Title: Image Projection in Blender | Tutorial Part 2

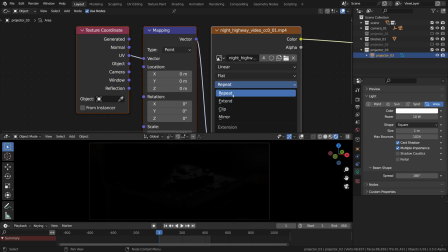757s
Now it should be something different. Repeat.
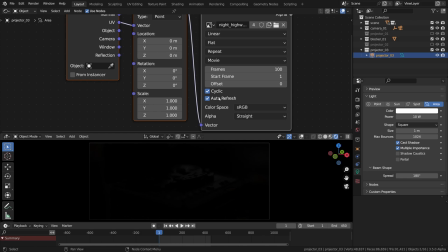763s
Then cyclic and auto refresh like before, and let's give it 600 frames. A rather quick setup, as you can see.
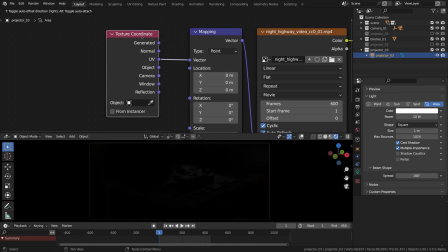774s
Now for texture coordinates, and that is important, we should choose not UVs and not normals, but reflection.
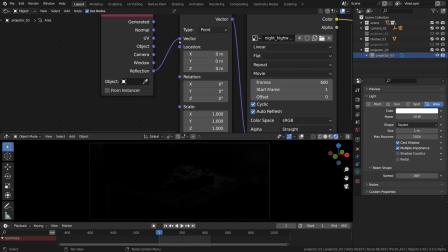784s
It won't work without that tweak. What should we do with its power though? Let me see. I will set it really high for the moment to gauge how it looks in the viewport. It doesn't mean it'll be that powerful in the final fix, of course.
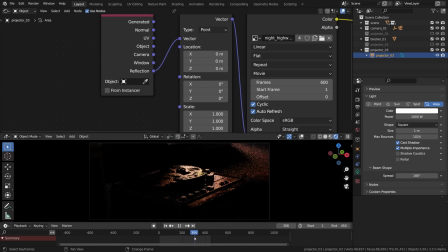804s
The angle is nice, I quite like it. I'll keep it, I think.
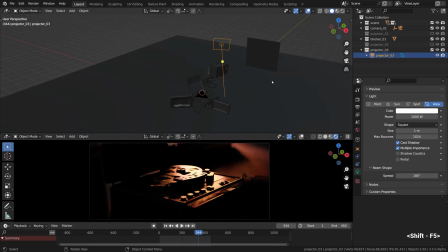809s
Once again, a few words of encouragement. If your result differs from what you currently see, it is normal. Don't worry about that. All projections are unique and deserve to be loved.
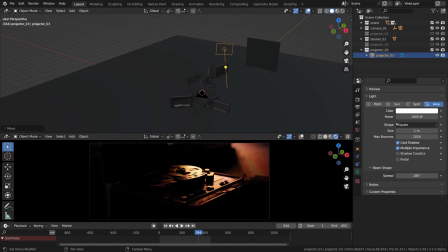824s
The sharpness of the texture can be increased by reducing the size of that light, just like in the other types of projectors. And you can tell it is a pretty interesting effect as well. A bit different, but interesting nonetheless, especially in motion, which we'll see in just a moment.
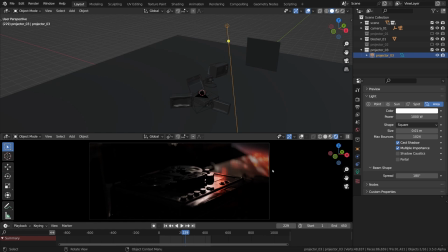847s
Very good looking stuff. Okay, there is no need for such perfect sharpness. On the contrary, I want to increase the size of that light to make the texture buttery smooth for a nice fall-off and reflection.
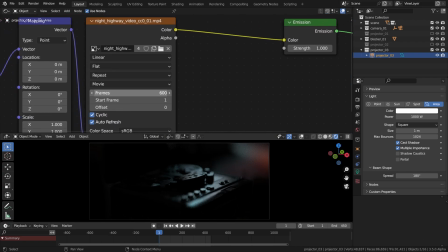861s
A nice color, of course. There are a few things worth checking out in the shader of this light.
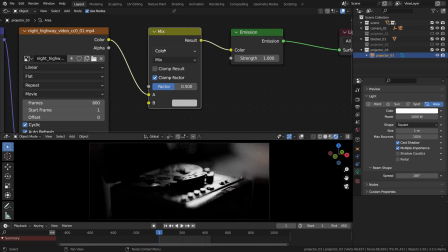866s
There we go, Shift-A and drop the mix node after the MP4, video texture I mean.
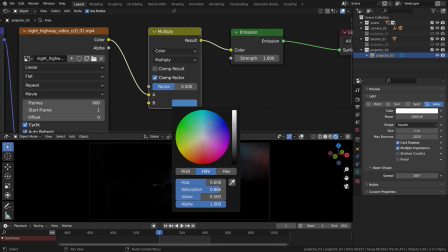875s
I thought we could multiply it by the blue color to cool it down considerably and play with the cold versus warm contrast of colors,
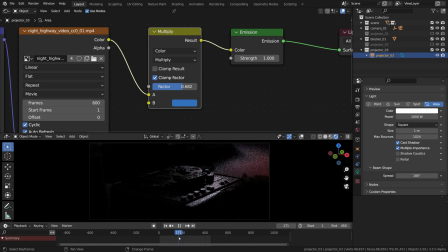882s
as the other projections will use more reds and oranges and that kind of stuff, and this one will have a night shade of blue. Thinking cold versus warm. this type of color grading.
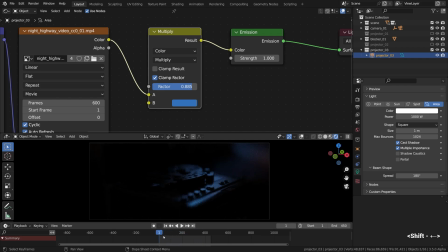896s
Finally, I'll dim it down in the light settings, so it sits at the bottom of the range, offering some softness and some shape as well underneath the punchier light materials.
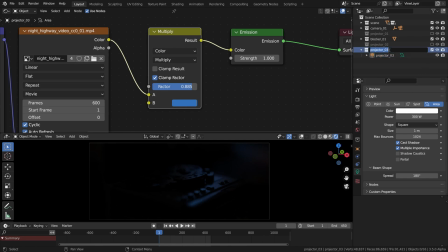910s
A supporting layer, let's say. To give it a more complete preview, I'll go ahead and fire up the rest of the projectors in the scene. It's a full package now, and yeah, I can tell by moving the playhead on the timeline with shift and right click that it will look gorgeous.
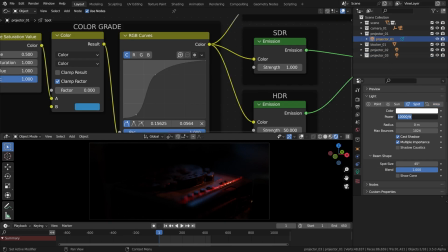929s
What else? When I think of it, the first projector that creates the main slit of light can be made way hotter than it is right now. The scene will have a higher contrast this way, and hopefully the secondary light bounces calculated by cycles will get brighter and more interesting as well.
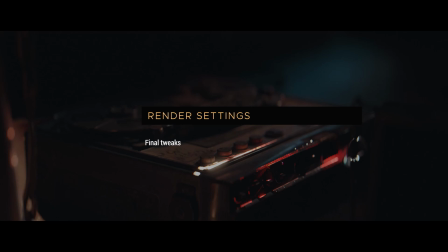948s
That's all, folks. That's all for projection. We did it.
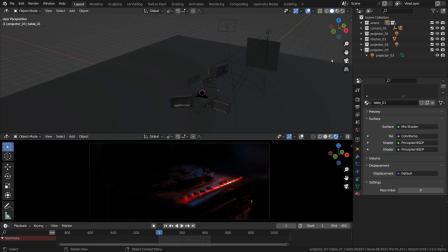951s
Time to stop tweaking it, the result we've got, time to call it a day. Before we wrap it up, I wanted to share a few rendering tips though. In the render settings, we have a few things to check. For the final render and for the viewport, as soon as we got everything sorted out, I would enable denoising, most likely.
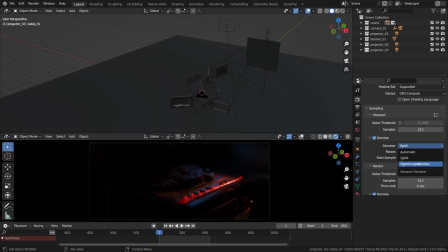969s
It doesn't matter which option you choose, it depends on your GPU, anything is better than none, usually. That is denoising. And then high dynamic range projection, or more precisely, its diffuse and glossy light bounces can carry a lot of noise in cycles.
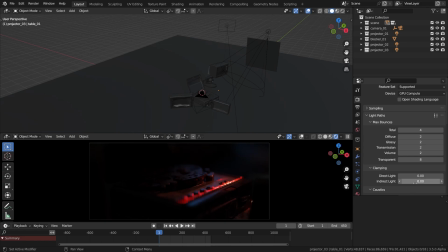986s
One of the ways to fix it, as I did it here, is to clamp the indirect light and do it harshly. Clamp it to 1. As for now, denoiser makes it fairly hard to see what's going on, so here are the comparisons.
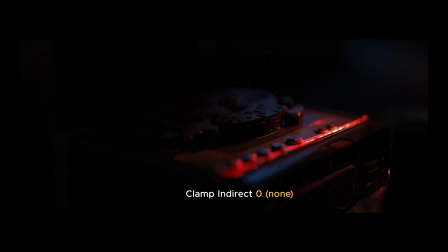1003s
Here's no clamping and no denoising. Notice the fireflies.